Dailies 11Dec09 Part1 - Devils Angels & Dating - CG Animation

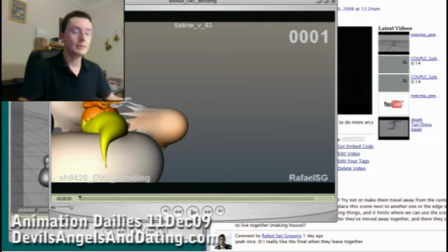Hello everyone, this is a review for the December the 11th, 2009. We're just looking at animation tonight.
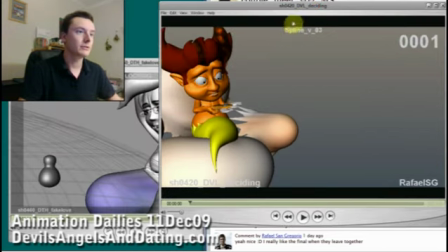And the first shot I'm going to be looking at is shot 0420, which is the devil deciding scene.
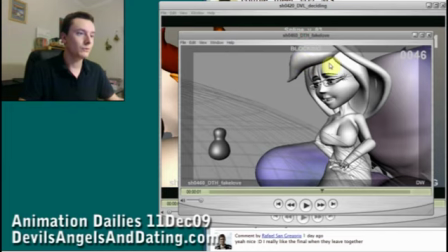Then we're going to have a look at 460, which is Death's fake love scene.
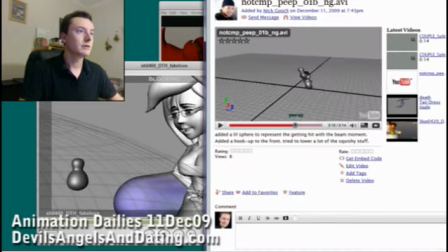And then we're going to look at three different peep shots, so we can get an overview of what we're looking for to achieve on those.
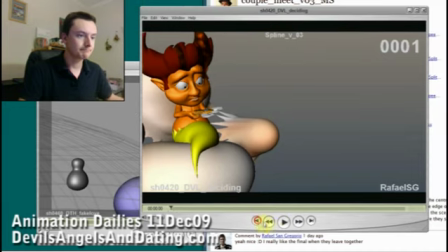Okay, so first to this scene. Basically, this is coming along really nicely now. There is quite a lot of. You already got my notes earlier today, so you kind of know the general gist of what I wanted to achieve, but I'll just go over them again quickly.
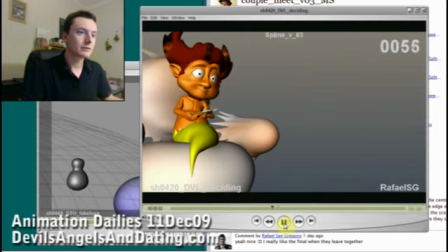Why do I put on another face? So one of my notes was about this hip that wasn't moving at all. It just kind of looks a little bit like it's completely anchored here, and it would look great if it could kind of roll.
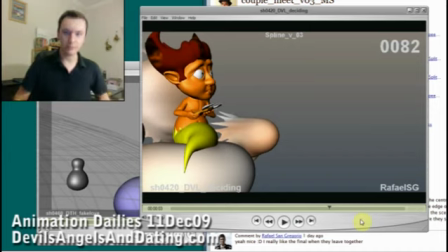So the first one that I'm looking at is
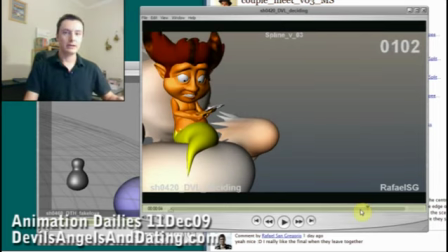when he leans back like that, so in that pose there, it would be nice to see his lower hips roll over, which means he might actually move from his center being here to being there perhaps,
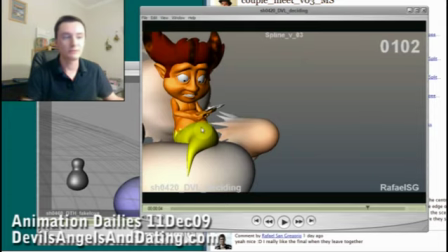and it would roll over a little bit. Now that's going to affect obviously his tail, and you'll have to look at how that's going to work out. Another element, obviously you already know you're going to be putting a bit more work into the face, so I won't look at that too much.
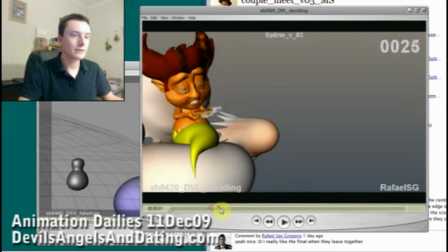Put on another face. One of the things that I wanted to clarify about was about the eyes.
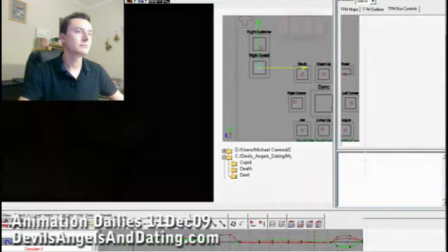I've actually got mine here, so I can bring it up and show you what I'm talking about.
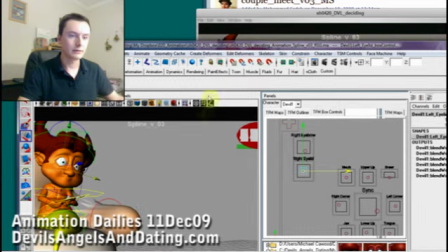Let's try and bring it down here. Here you go. I hope you can see this.
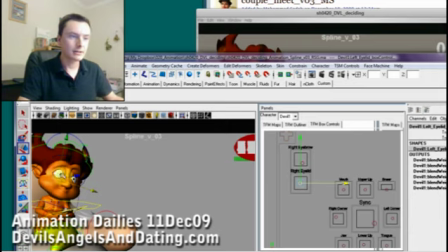Basically, this is kind of his middle position, and unfortunately with this character I don't think he looks very good with his eyes in the middle position. He actually looks better by default with his eyes wide open like that,
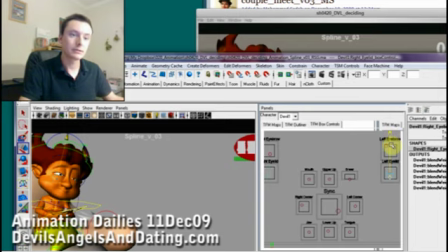or closed down for something specific. I mean, I think by default he should have his eyes wide open like that, and he's a little bit of a it just makes him a little bit more appealing, and it creates a nicer shape,
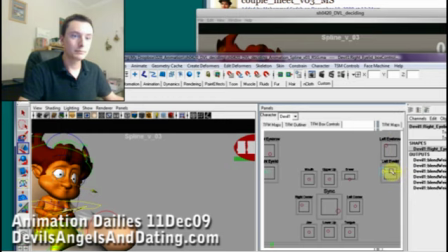nice rounded shape on him. I mean, even putting the cursor to the left or the right creates a nicer shape. Hang on, let me push that down a bit. So even that or that, those both look like nice shapes,
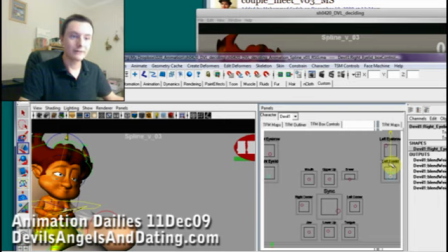and that for very specific things obviously. But this one in the middle on its own, it has a sort of I don't know if I'm the only one, but it just, to me, doesn't look very appealing.
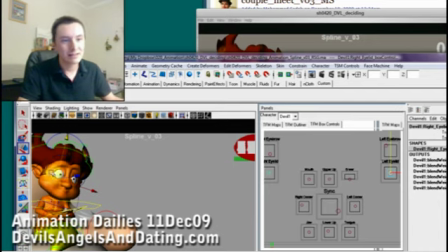It's kind of got this diamond shape that doesn't look very nice on him. It looks a little bit wrong, and so I wouldn't hold that shape. I would always just go through that shape to the shape that you're trying to achieve. So hold this shape by default more often than you hold that shape, if you can.
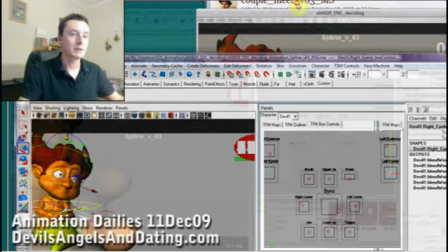That was my main note on that one.
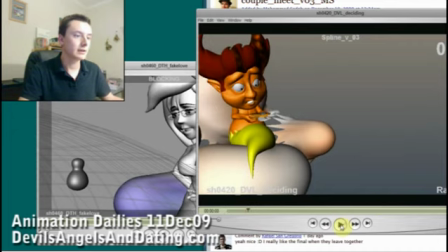Other than that, you're already doing a pretty good job of it, and I guess we'll move you on to dealing with some of the dynamic tail stuff. Well, it's not dynamic. I mean, what you've done with hand animating the tail is fine.
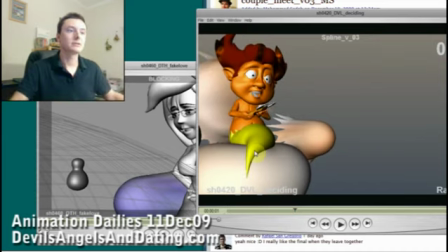We'll just add some sort of deformation to it so that the flame looks like it's actually a living flame, and then I'll be implementing the hair solution that Ishkander did on the up here for that to work for you dynamically as well,
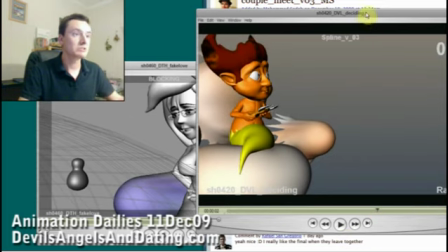so you shouldn't have to animate that by hand. Otherwise, really good, coming along, and I'll look forward to seeing the next version.
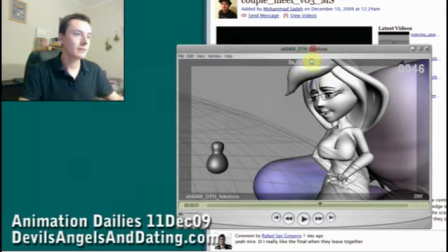So over to this scene. This one's coming along really nicely as well.
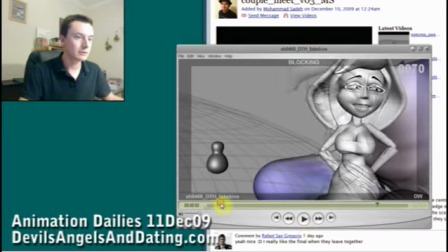Let's go from the beginning. Basically, the overall blocking is kind of working now. One thing I wanted to do was this basic pose here.
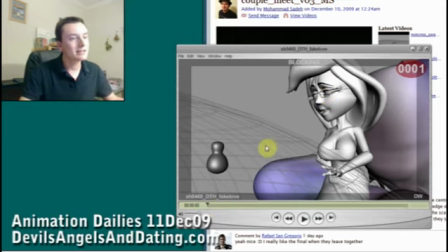I know theoretically, I'm just guessing here, but you've probably pointed the target directly at the devil's chair over here so that she's correctly looking at him, but we're just completely losing her eyes here. You need to just pull it around so that maybe her eye is there instead of there.
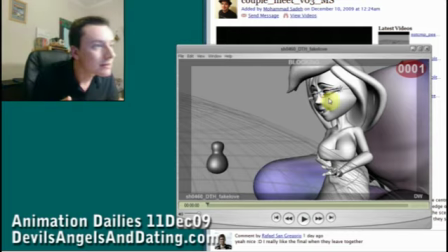I mean, it's just a tiny amount. It could be, I'm guessing we're talking about 20 or 30 degrees around,
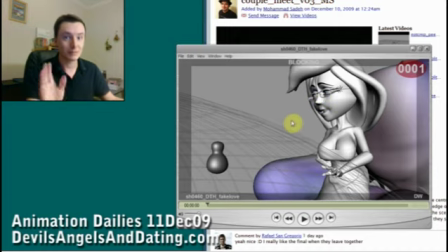and it does mean that she might not necessarily be looking 100% at devil in the scene, but we as an audience will believe that she's looking at the devil better because we've got a better eye line. I mean, I'll see if I can reproduce it. So what we're talking about.
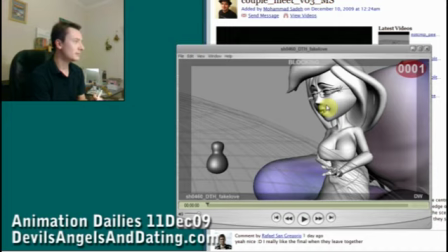So I don't know whether you can see this or not, but no, actually there's no way for me to tell. I can't tell because I can't see myself, unfortunately, to show you. But basically, we just want to turn that eye around just a little bit.
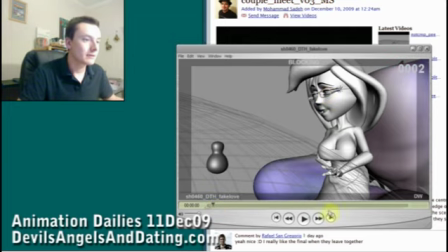Then let's see what else we got. The face animation is fairly plain at the moment. I'm kind of assuming you haven't put a lot of work into it yet.
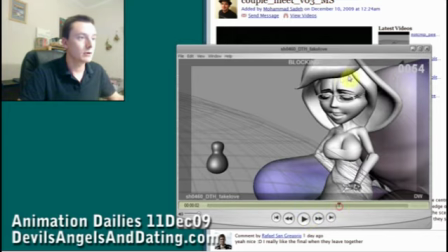Everything's symmetrical. So for example, her brows are coming up completely at the same time here. So you might want to lead with this brow, for example,
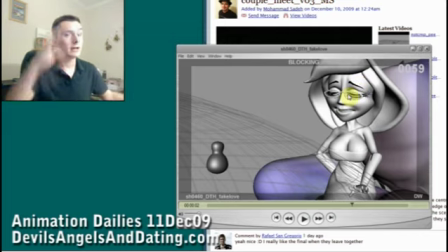open that up on one side and let the other one come down so that you lead into that,
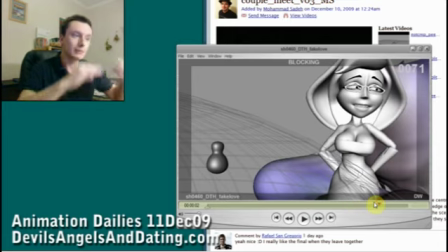and then let them settle together.
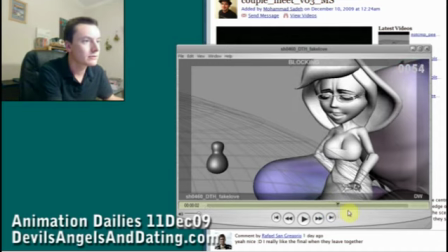Another issue I spotted here was that, let's go through this, her eye has completely disappeared here.
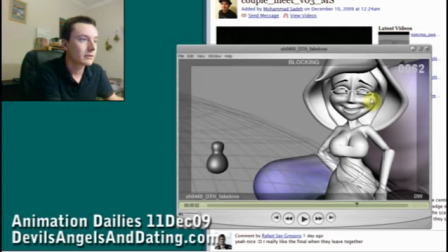I guess it's just you're blocking the eye positions and you haven't in-betweened it.
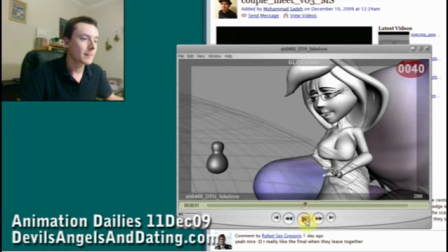That's probably all that is. That's all kind of working.
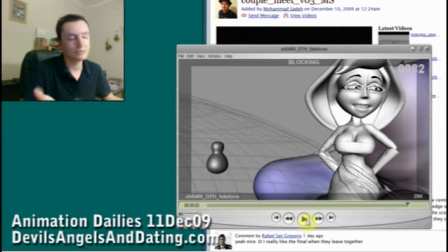I'll let you carry on with that because obviously there's a bunch of obvious things to do in there, and that's coming along nicely, I think.
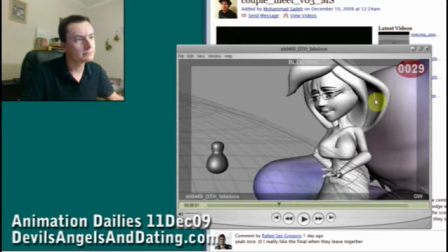Did you spot as well this? I'm just assuming that's the back of the hood coming through. You might want to just take a look at that and let me know if there's anything you can do about that. If not, I guess I'm going to have to look into it and see if it's part of, something we can fix in the rig.
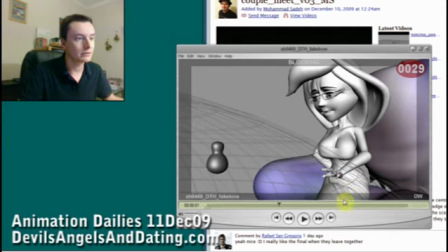We're working on some jiggle for her dress, so that might actually improve some of what's going on down here as well, but that's later to come. Otherwise, this shot's coming along nicely. Let's just make sure.
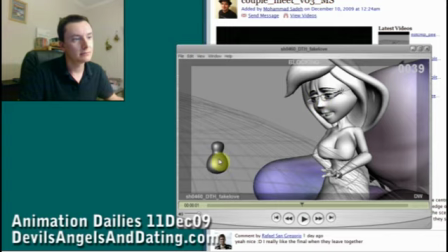Where is she looking at this point? Is she looking here? Because if she is, then I would imagine that's got to come round more to there. It doesn't quite look like she's looking at the peep. I just want to know what your thoughts are on that one and where it is you're intending her to look.
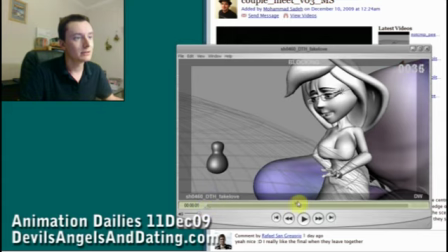Because my first thoughts is that here she's looking at the devil, here she's looking thoughtfully down at the peep in the foreground here,
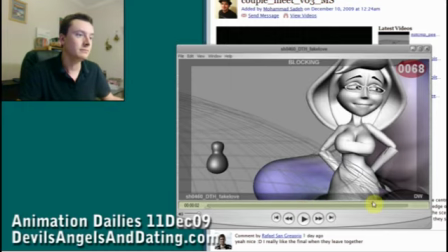and then here here she's looking at Cupid. And arguably, I would say Cupid's lower down as well here. In fact, yeah, I would say her eyeline would need to be a little bit lower.
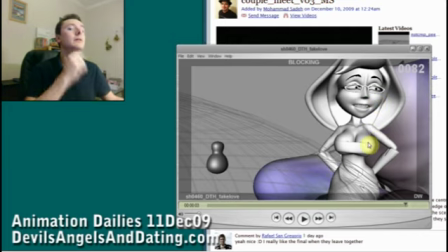She could still keep her head up because I kind of like the idea that she's looking down at him. But the other thing is that don't forget the scene is called Fake Love, and the reason it's called Fake Love is that the most important and key aspect you want to get across at the end of this scene is a sort of fake smile.
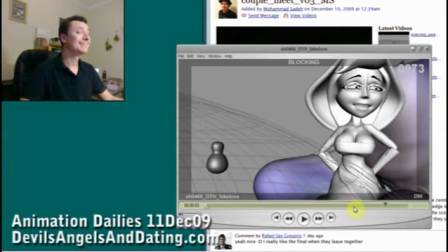So she's actually doing this. She's looking across and she's doing a fake smile to Cupid. So that's something that we want to be achieving in the face here. It might mean just reworking that facial pose a little bit more. Otherwise, that's all coming along very nicely. I would have done